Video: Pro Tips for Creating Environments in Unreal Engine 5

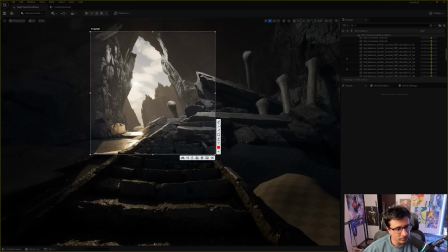7:15 you can even move this a little bit to the left so that these two lines create a lot of tension so that your eye is stuck in this area so that may be what you want to do
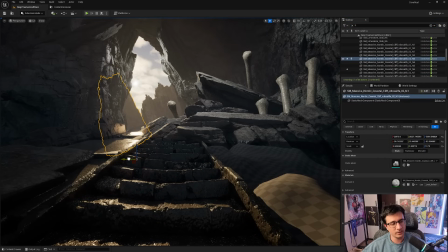7:29 but if you don't want to have that much tension you can just move it just around here now another thing that may potentially help us it's just put a blocker here so let's we can try with a rock to see how it looks like so
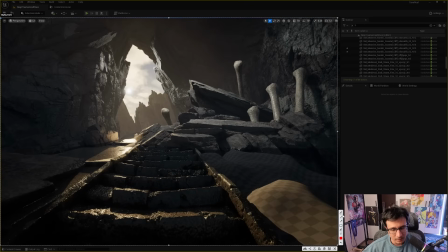7:48 what's happening here when i when i see this scene i'm seeing like okay i have this line here and i have this line i have this line but here when whenever i look back there's
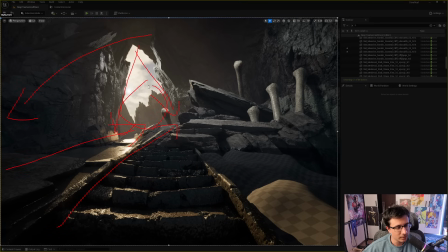8:03 nothing really bouncing back to this area and this is where we actually need a blocker which is like something like this that our eye can
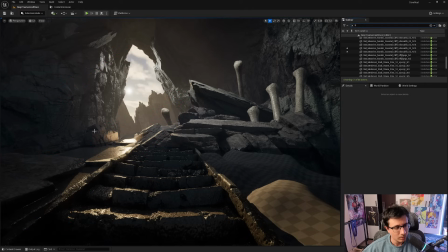8:16 come here and go back so what we can do is we we can try with this
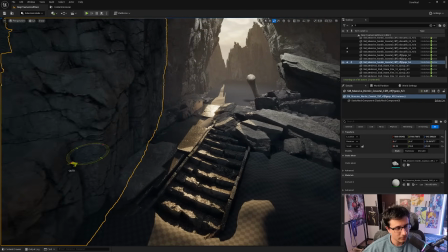8:23 with this rock just to feel how it looks like and let's go back to our original okay
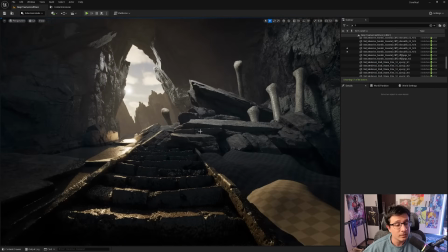8:33 that's that's too much so let's let's leave it like that we can even try with some of these bonds like just to give you an idea what's happening all right so maybe this can work we can just move it
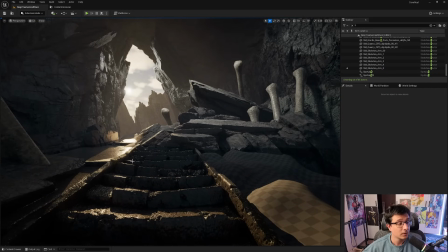8:47 around put it here and can just move it just like this all right it can be a bond it can be whatever
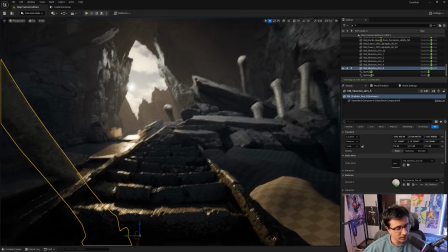9:00 but what you will notice is that it's actually helping
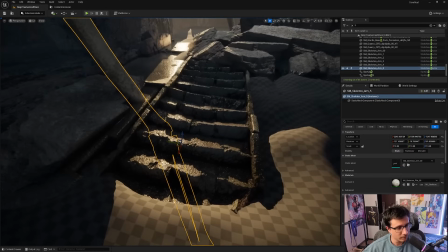9:09 you to go back to your thing maybe this is a little bit too big let's just move it around
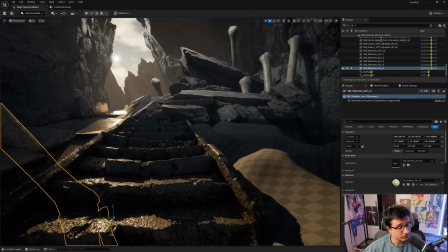9:13 there you go okay
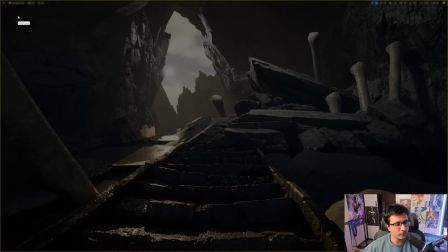9:19 so now that you have this now you have your
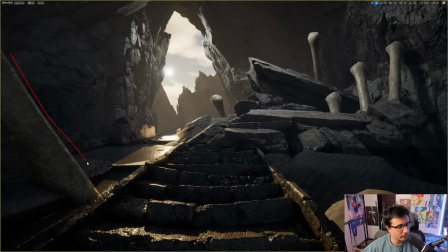9:24 blocker here and you have your stairs and now that we have because we have more light coming from here i think like our our scene is just looking much better
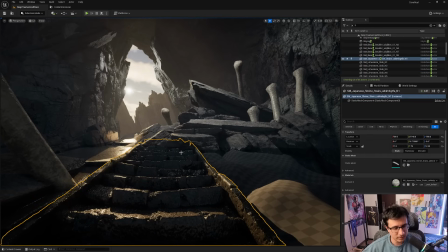9:38 another thing you may want to try because these stairs these stairs are in the center
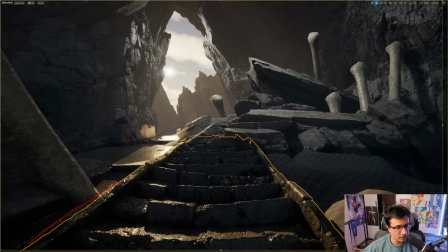9:45 of the composition usually not a not a very good good idea and if you know the rule of thirds like if you put the rule of thirds here something like that you will want your most important subjects around these areas
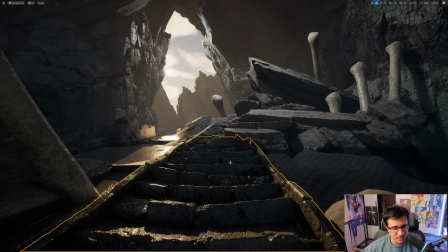10:00 in general things that are in the middle tend to be
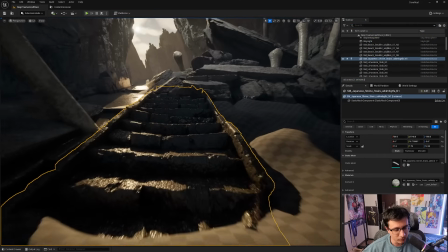10:07 very boring unless you go for a very symmetrical composition
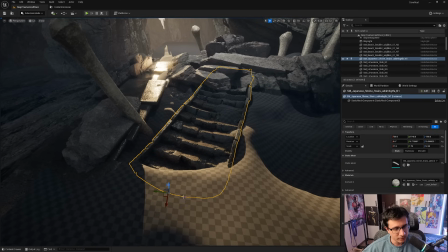10:11 so what you can do is actually just rotate it around and put it here
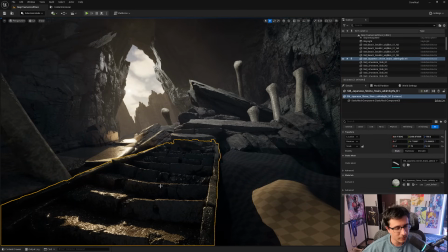10:18 let's try and just by doing that you are already having like let's just put a pivot let's just put it like this can
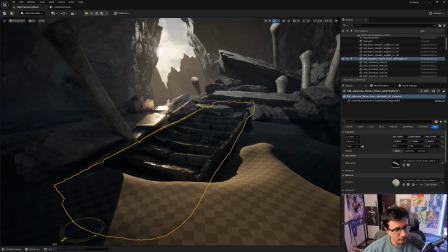10:36 even rotate it a little bit
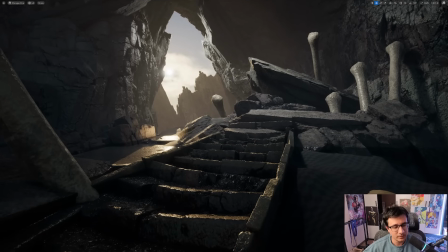10:44 like it is you can tell like the the scene is much more dynamic compared to
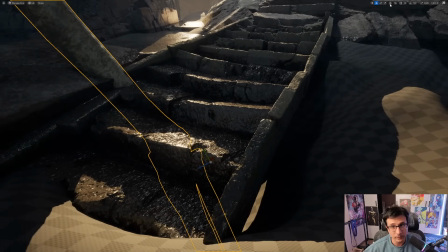10:51 to the one that we had before let's just move this thing around this is not intersecting
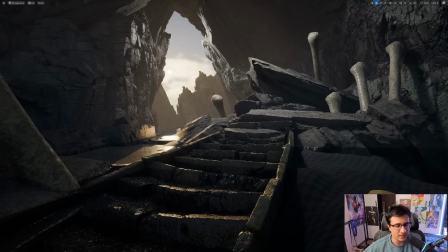10:59 this is much more dynamic and we have a much more dynamic composition where we do have like this and then we go here and then we go here and then we go here and everything we have our blockers
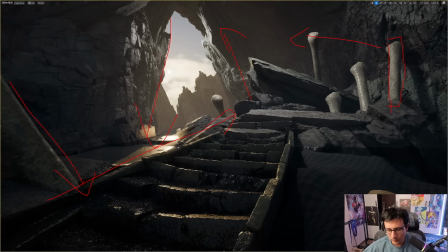11:14 here as well so we will bounce back probably i will just put this one down just a tiny bit or uh we haven't touched the concept of grouping yet we're gonna do that in the next
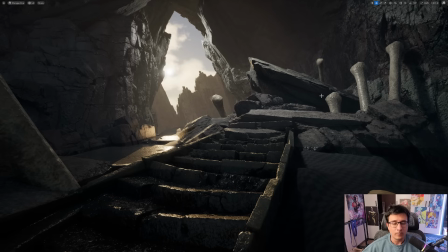11:29 video but normally you you want to group things together liking like it's very important like when for example you are making you're putting trees or whatever and people start putting trees everywhere
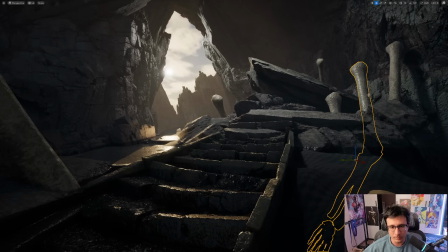11:45 you may want to put it like in groups like a group in this area a group in that area and you also want to play with a little bit with the you know with the with the scale of things like maybe some of them you know a little bit a little bit smaller
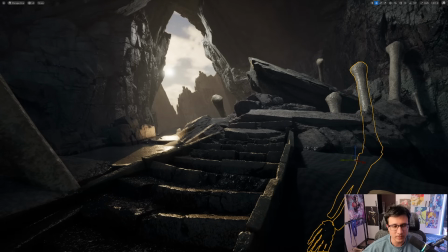12:06 some of them bigger you know try to play with the scale a little bit and this one is i feel like it's blocking me from from my view so i'm just gonna put it just like this
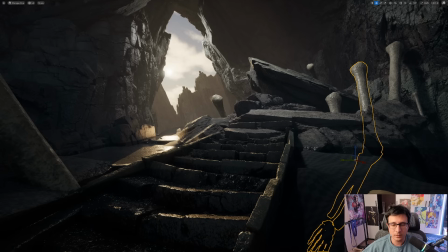12:20 and i don't know if this one yeah this this one i can also change the scale a little bit and put it a little bit to the left so that it's not entirely in the middle between these three
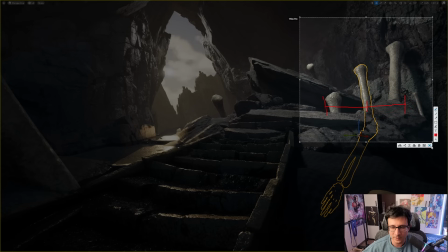12:37 you can see the distance here at the middle we want to avoid this probably
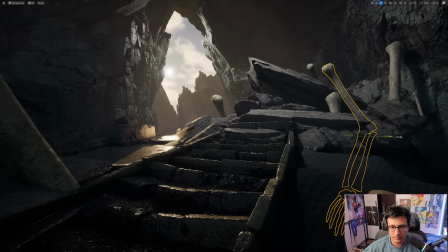12:42 can put it a little bit here and obviously we can play with the rotation and everything you can still put some things here to be honest i think this area it's okay we just put a material and that's it these blocks
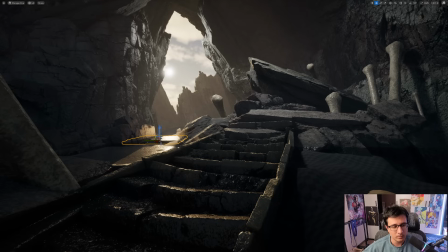13:02 we we could leave them for now we could leave them for now but just
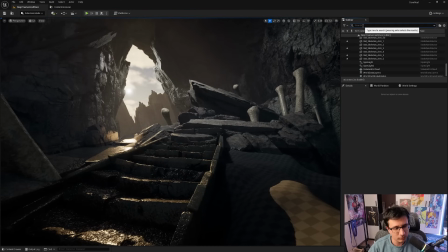13:07 like that i think it's uh it's looking much more dynamic now let's
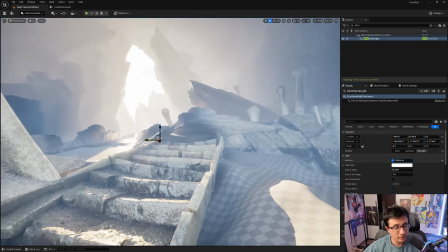13:12 go ahead and press the lights that's uh that's too much yeah
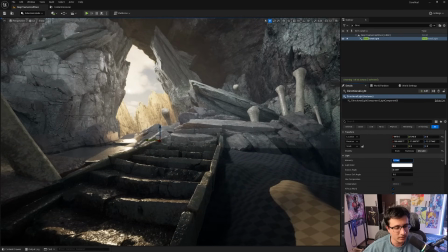13:18 let's just keep it on 0.1 i think it was a it was a
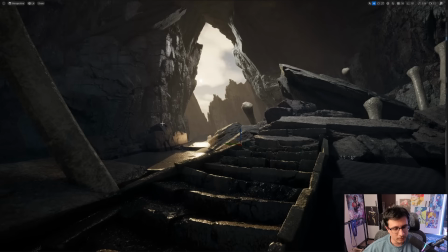13:23 good one all right so the next step will be just to add some
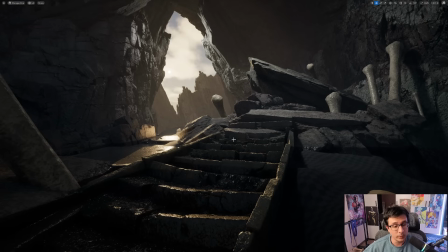13:29 assets and some color so we do have these assets uh maybe add some material to to the landscape to just start removing all the block out feeling and you can also try to put like dead tree here it's also
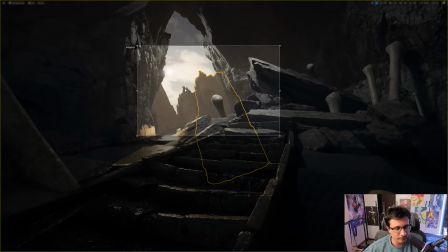13:46 also like a really cool touch like a like a tree like it's like this
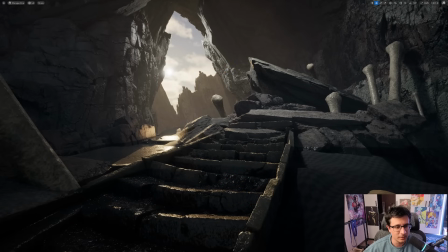13:54 you know it's it sells the scale like oh there is a tree here and also it will kind of help you to you know remove the repetition of this this measures this this can also work as well
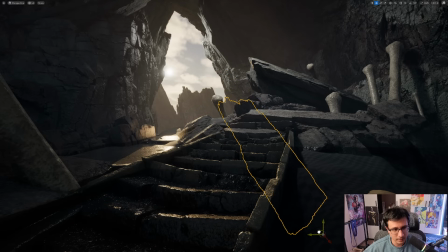14:13 and even like this like yeah
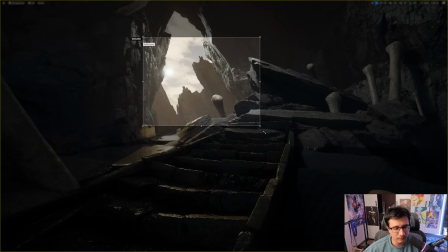14:18 also same as this area we don't want this to be exactly in the middle you know this is a little bit upper so we are we're fine
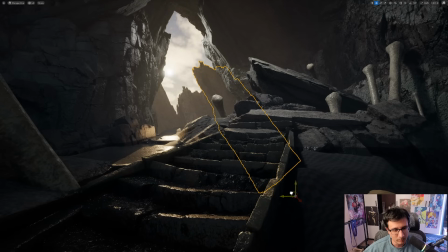14:30 which means we can just move this down all